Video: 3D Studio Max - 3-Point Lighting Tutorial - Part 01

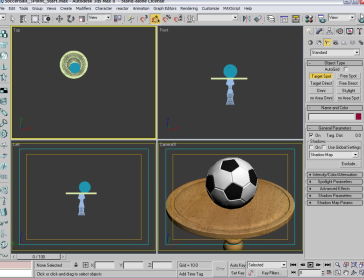We're going to use a target spot. And if I quickly show you where the camera is, it's sort of coming sort of slightly to the right, as you can see here. So we're going to use a 3-point lighting scenario. So what we're going to do is pick a target spot, and we're going to go slightly. We'll start in the top view,
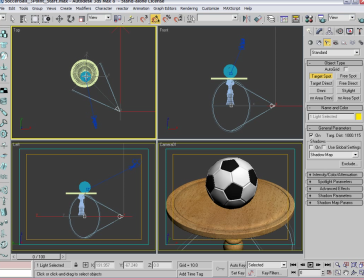slightly to the right of the camera, and drag it inwards and have the target land right on top of the ball there.
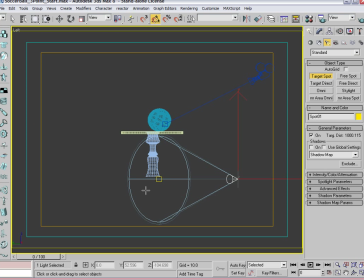And as you notice from the left view, the spotlight lands itself on the axis, so it's really not hitting anything.
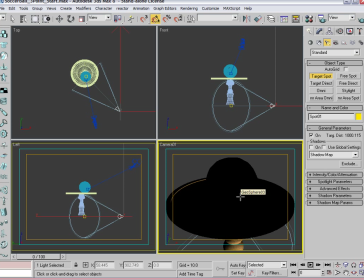As you can see, this overrides by adding that spotlight in. It overrides the default lighting in the scene, so that's great.
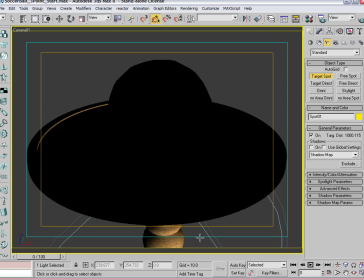And you can start to see in the camera view that the only the bottom of the table is being lit at this point.
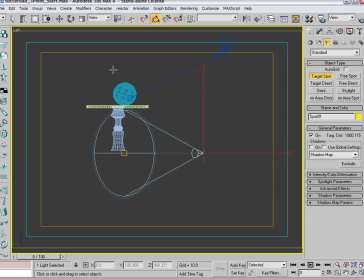So let's go ahead and adjust that. So let's lift up the left view here and grab both, actually, the target and the camera, the main light here, the cone of the light, and let's get at least even with the ball.
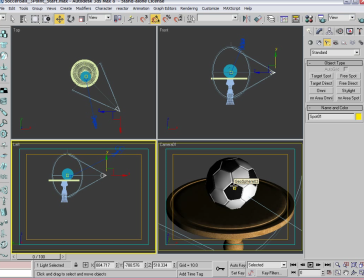You'll be able to see now that the light's shining on there, but however, you know, we don't want it to be exactly even with the ball, so what we're going to do is grab the cone and leave the target in the center of the ball. We're going to move that
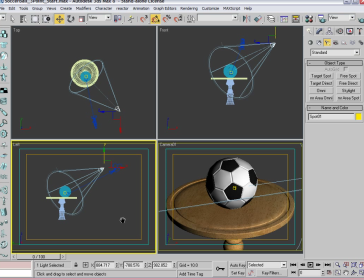that cone to approximately a 45 degree angle from where the ball sits on that table. So, you know, you end up looking something like that.
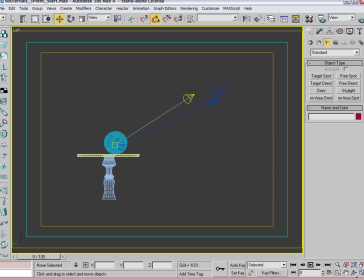It's slightly higher, as you can see, than the camera from a profile view, the left view here.
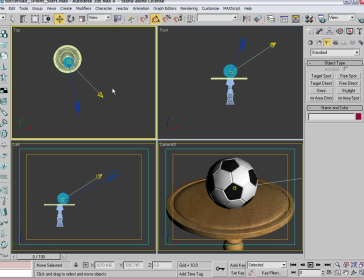From a top view, it's to the right side of the camera as well.
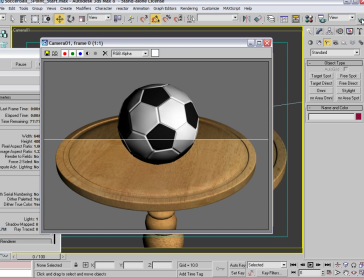And what that gives you right off the bat is, you know, providing you the main source of light and direction to your scene.
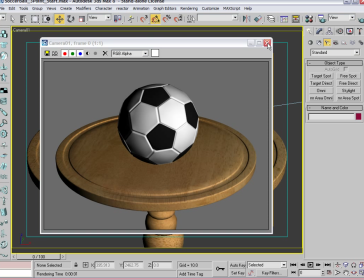So that's really the main or the key light here. So now it's time to dive into the parameters.
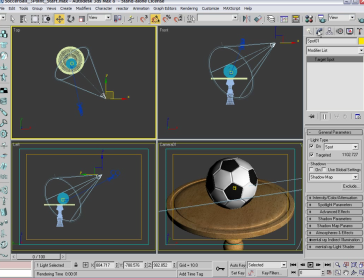So, you know, one of the first things I notice right off the top, that is not casting any shadow. So let's go ahead and turn that on right there. And we can leave shadow maps on.
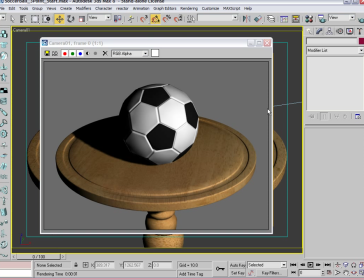So let's go ahead and render that shot. And okay, great. So we now have a shadow casting onto the table. It helps place that object into the scene. It's allowing the light, the soccer ball, and the table to interact a bit.
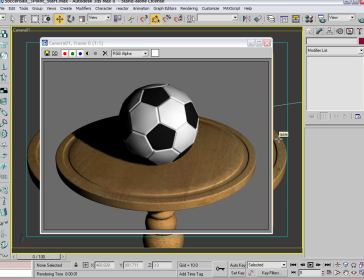Now the ball feels very much sitting on top of the table. However, you know, the shadow angle is not ideal.
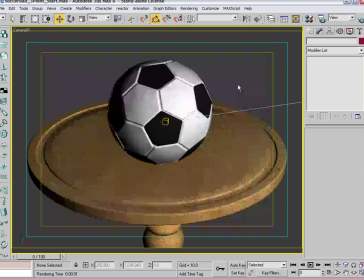So I'm going to actually kick the light around a little bit more. It's a little bit more of an angle from a top view,
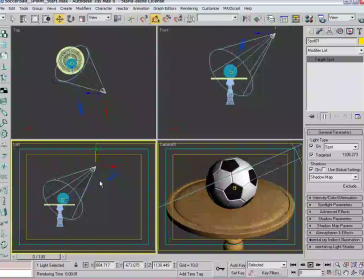and actually raise the angle of the light a bit, so shorten the shadow up a tad,
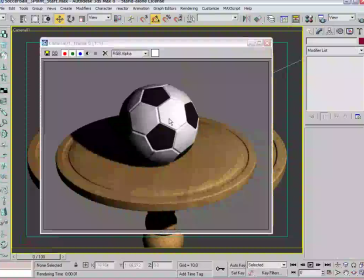and that way the main light source is actually more on the angle of this particular part of that sort of portion of the soccer ball here, this white spot. So that seems to be about right there, intensity wise.
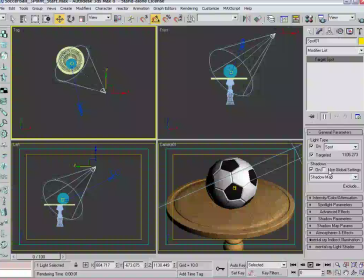Right now, it's at the light's intensity is at default of a 1. If you open up that, it's a multiplier of 1, and it's at the default white. The main light, you know, I think one of the other aspects that students tend to overlook is the color of the light,
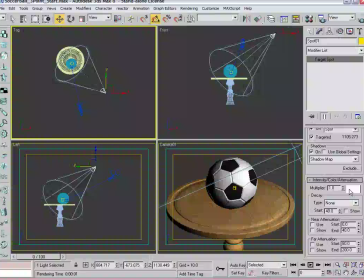or not only overlook or go way crazy with it. So, one of the things we'll be talking about once we start adding the next few lights is the color shift.
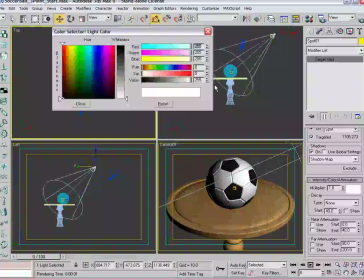But right now. Let's not leave any light colors exactly pure white. So we want this to be on the warmer side. So what I'm going to do is make this just a tad on the yellow, just to bring some color into the scene.
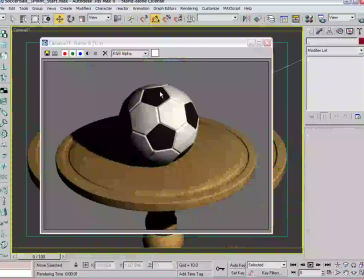So again, I'll render that, and you can start to see that it slightly yellows up
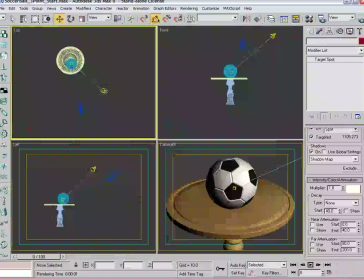some of the white parameters there of the soccer ball. So that's pretty good. We'll leave it at a multiplier of 1.